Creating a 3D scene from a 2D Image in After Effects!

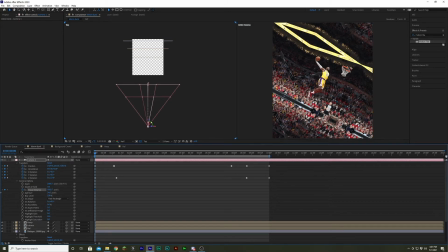(12:23)
As you can see, that's this bar right here. And we're gonna have this number kind of small, maybe 1500, maybe even less, maybe like 500. So as it comes in, LeBron is blurred.
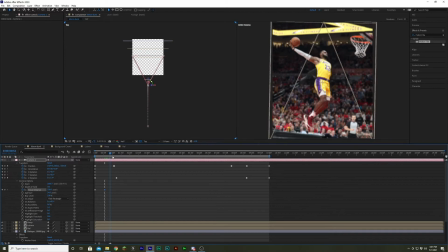(12:41)
And then right around here, maybe we get him into focus.
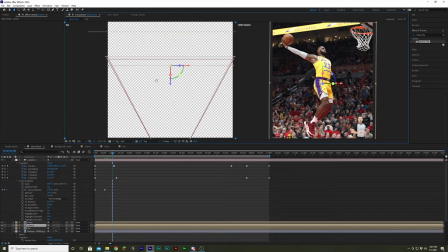(12:52)
And now keep in mind, once again, we want LeBron to be in focus. So this picture right here, we want that to be the thing that's in focus.
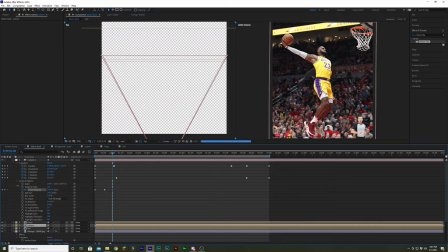(13:00)
So we want to keep this, our bar for focus, right on LeBron.
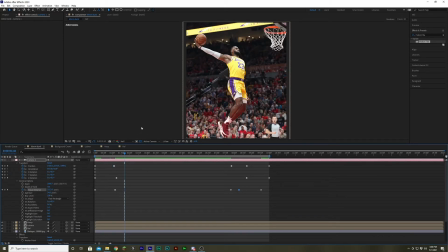(13:05)
If you wanted to add a little bit of motion, some people really like the handheld effect, me being one of those people, is you can go over here, and if you're holding down Alt,
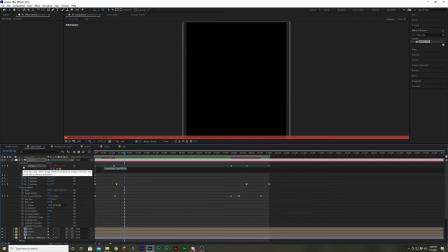(13:13)
left click onto this, push caps lock if you have like a pop-up,
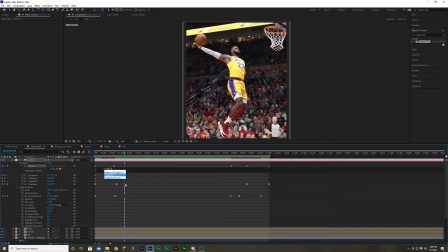(13:18)
and you can type in a wiggle, and then you're gonna have parentheses, and you're gonna be typing in two numbers. And so the first one is going to be, first one's frequency. And so I'm just letting you know right now, you're probably not gonna be much higher than single digit numbers.
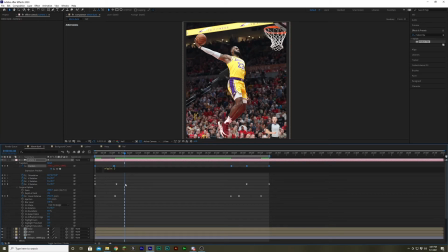(13:36)
In fact, it'll probably be like, I don't know, maybe like one. And then the second number is going to be the size of the shakes, like basically the farthest out it could possibly be. And for a handheld type of thing, you're gonna wanna go with like three or something.
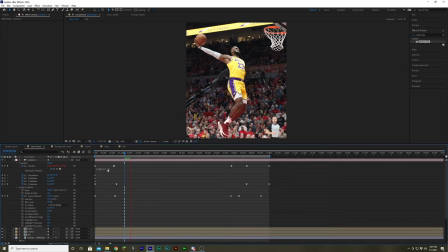(13:52)
Basically, this just makes the camera kind of, it'll give us effect of randomly moving at a frequency of one in positions, adjusting these no more than three in any one direction. And so if we let this render out, I can show you how it looks. And you can see it adds just a little bit of like a
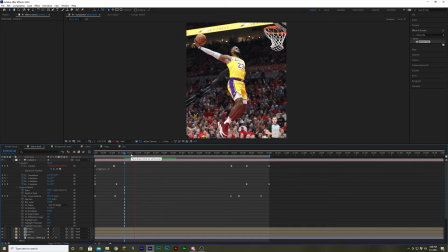(14:11)
handheld kind of random movement effect.
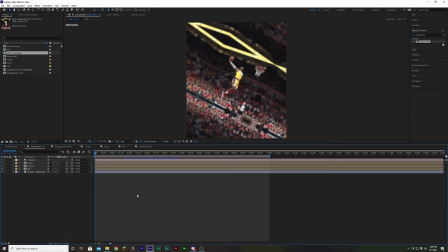(14:14)
So with all this taken care of, one of the last things I like to do just as icing on the cake is add motion blur to all the clips. As you can see, it gives it this really nice kind of just natural like camera, like an actual camera is moving through kind of effect.
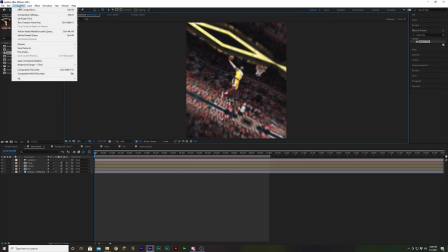(14:30)
If you want to adjust how much blur you get, go to composition, composition settings, go to advanced.
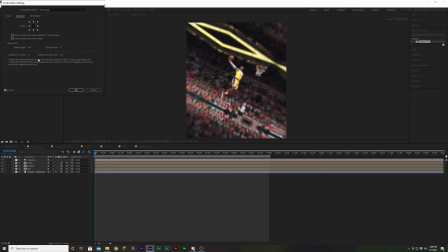(14:37)
And here you have all sorts of things that you could want for your motion blur. So shutter angle, keep in mind, so zero is gonna be nothing. You're not gonna get any motion blur.
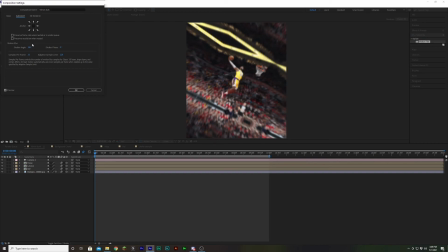(14:49)
The highest on an actual camera would be 360 degrees. I put it at 180 because it's just a nice kind of natural look.
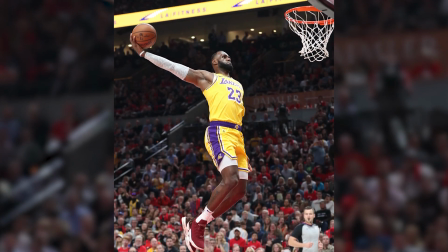(14:57)
All right, so all rendered out. This is how it ends up looking. Pretty basic, nothing super special about it, but pretty cool nonetheless.
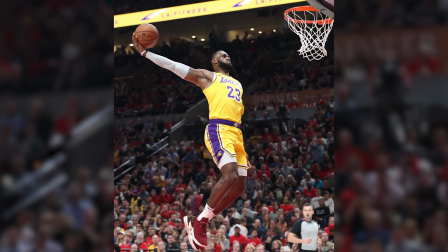(15:05)
You could just take a 2D image and really make it come to life, so. So yeah, if you're at all interested in seeing some of the stuff that I've done, be sure to check out my TikTok.
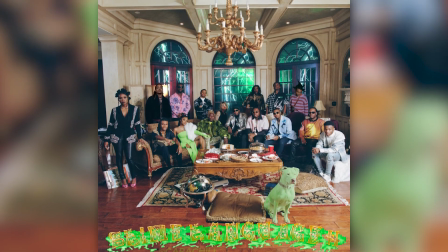(15:13)
I'll put the clips up here, but I don't want to put the audio up just because of copyright purposes. So if you want to see the full thing, check out my TikTok.
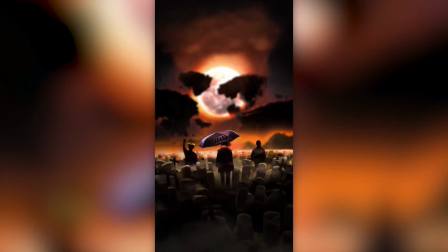(15:19)
I'll leave it in the description below. And yeah, that'll be that for this video. I hope you enjoyed.
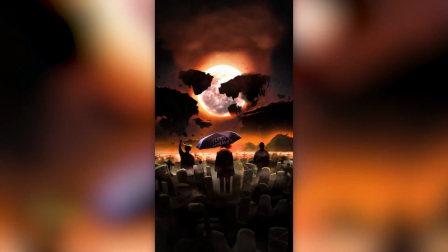(15:25)
Hopefully this was helpful. And yeah, thanks for watching.